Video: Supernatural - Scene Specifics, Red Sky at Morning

So we're just sitting here looking at red sky at morning. The first shot that we did was right up here in the teaser, and it's coming up right now where you see the jogger. She comes in, she bends over to get her drink of water and looks up at the horizon and sees, what is that? Well, originally what we planned on doing here was just having just a big ghost ship, sort of like the second shot in the show where you see over Bella's shoulder, there's a ghost ship in the horizon and it's approaching.
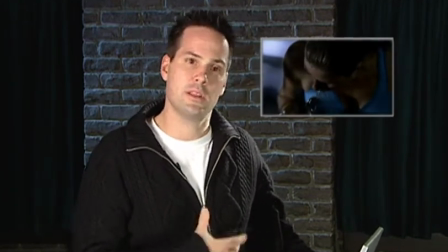(0:42)
After getting the footage in and looking at the cut, we didn't feel that the action of the actors warranted a big shot like that,
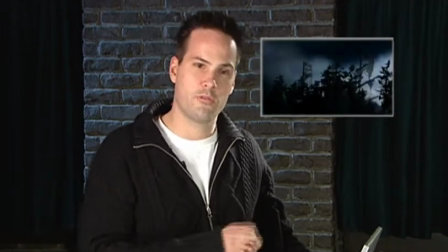(0:48)
and it was creepier if we started to sort of draw the beat out. So we did this this close-up shot, fully CG generated based off digital stills that we had taken,
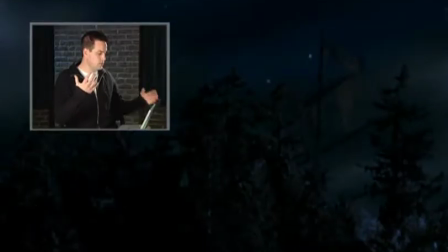(0:59)
where you sort of get that that effect of you know, ladder, like trees, sort of the closing gate sort of thing,
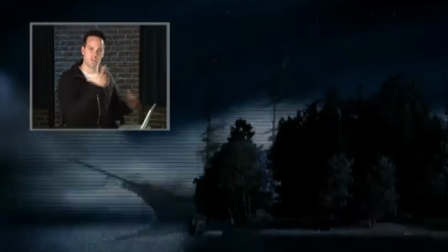(1:08)
where it does that sort of one in front of the other.
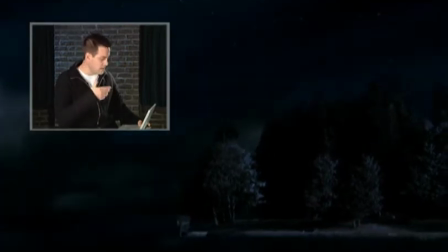(1:10)
We put in the lightning in the background to help silhouette it, started to establish the fact that this is an invisible ghost ship.
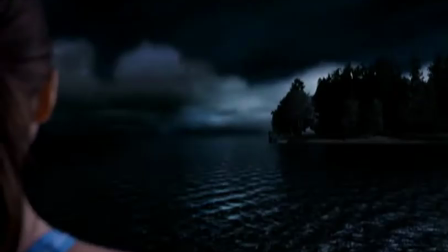(1:19)
Then we come to the wider shot and you see that it's a ship, but then it's not there.
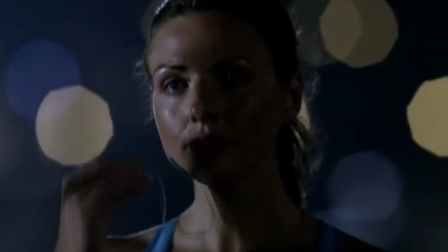(1:23)
Then the lightning comes and it's not there, so that you kind of wonder, did she really just see what she saw? Then we come in here when she's in the shower. This is where, when we were looking at the teaser, I was sort of,
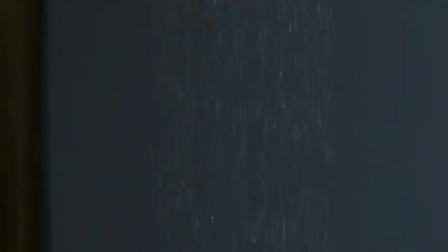(1:36)
my first reaction when I looked at it was that it felt sort of like this was a serial killer and that the ghost ship and the ghost were two separate entities.
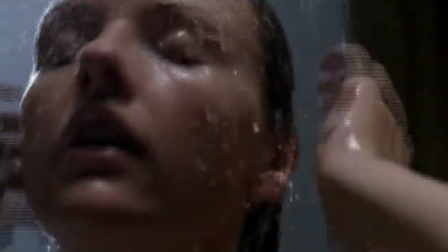(1:46)
So what we did is we looked at the sequence of our scantily clad woman.
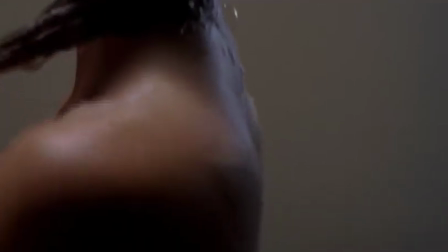(1:51)
The camera pans off of her and comes over to see our figure.
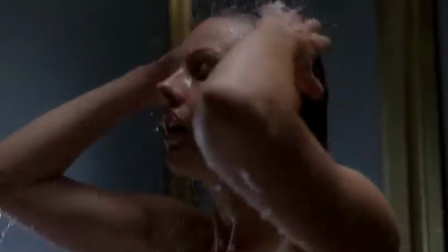(1:56)
Now, we actually created 3 seconds in between here where we just created it.
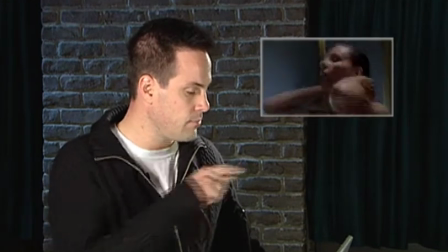(2:02)
We took reflection of her from a different plate, put it into the window, wrote out her elbow into it,
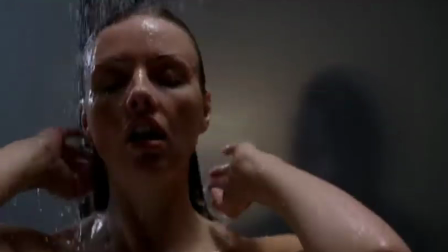(2:07)
laid it over top of it's actually a still of our guy, put the film grain back in,
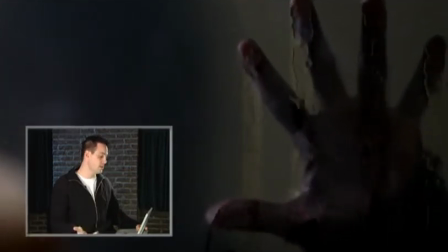(2:12)
and then added the water to come in to give it a supernatural feel. So it ties in the two supernatural things. You have a ghost and a ghost. So this is it coming up in the graveyard here. This is my baby right here.
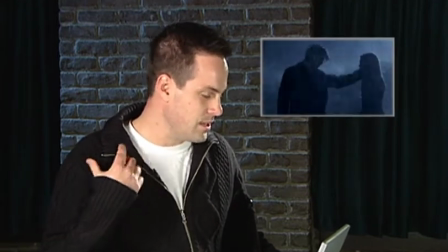(2:25)
This is the shot where we did all of the 1,000 frame per second footage and the 3D water.
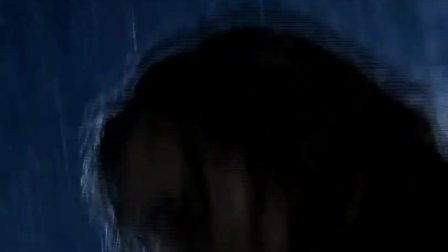(2:30)
The ghost touches Bella. She's spewing her water. Dean's telling Sam to hurry up. He needs to finish the exorcism. And that's what we think. We think it's an actual exorcism until over the shoulder right here, the brother appears.
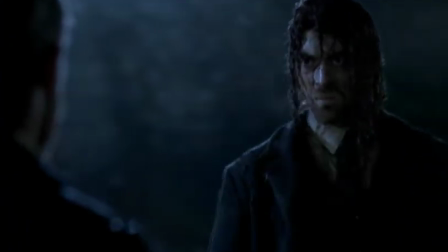(2:43)
And you have this moment between the brothers. It's that sort of foreshadowing, I think, of what may come in the rest of the season. And what we have is,
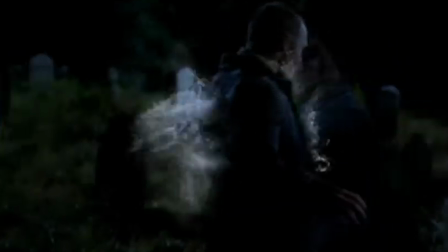(2:53)
here we come, we have this over, the demon comes through, his hand comes right through him here,
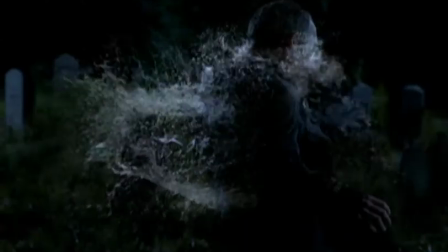(2:57)
and the back side of the water right there, that's from the 1,000 frame per second, and the front half of it is from the bucket of water hitting him.
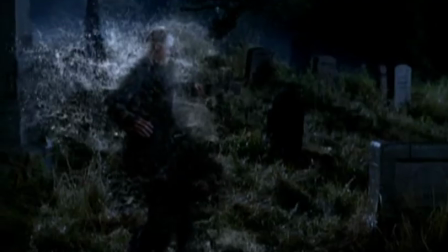(3:04)
You come to the wide shot right here. We're doing this in slow motion because it's one of those things, it's one thing to attempt a shot like this, but it's a total other to say, yeah, and we did it slow motion.
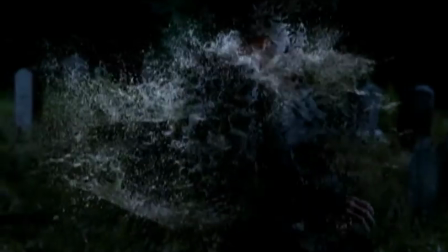(3:14)
So we've come in, you've got the 3D elements on top of the 2D stuff. It's going slow motion, you're cutting to the reactions of the people.
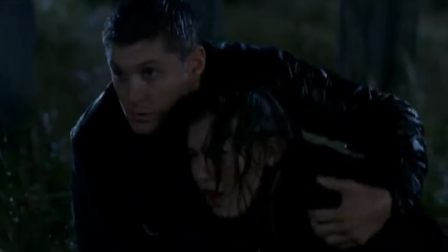(3:21)
You come back to it, it goes back to real time, the water goes and they disappear into nothing.
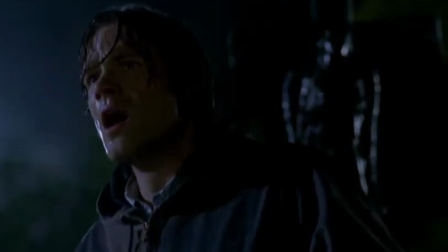(3:26)
And it really does look as if one ghost dove into the other one.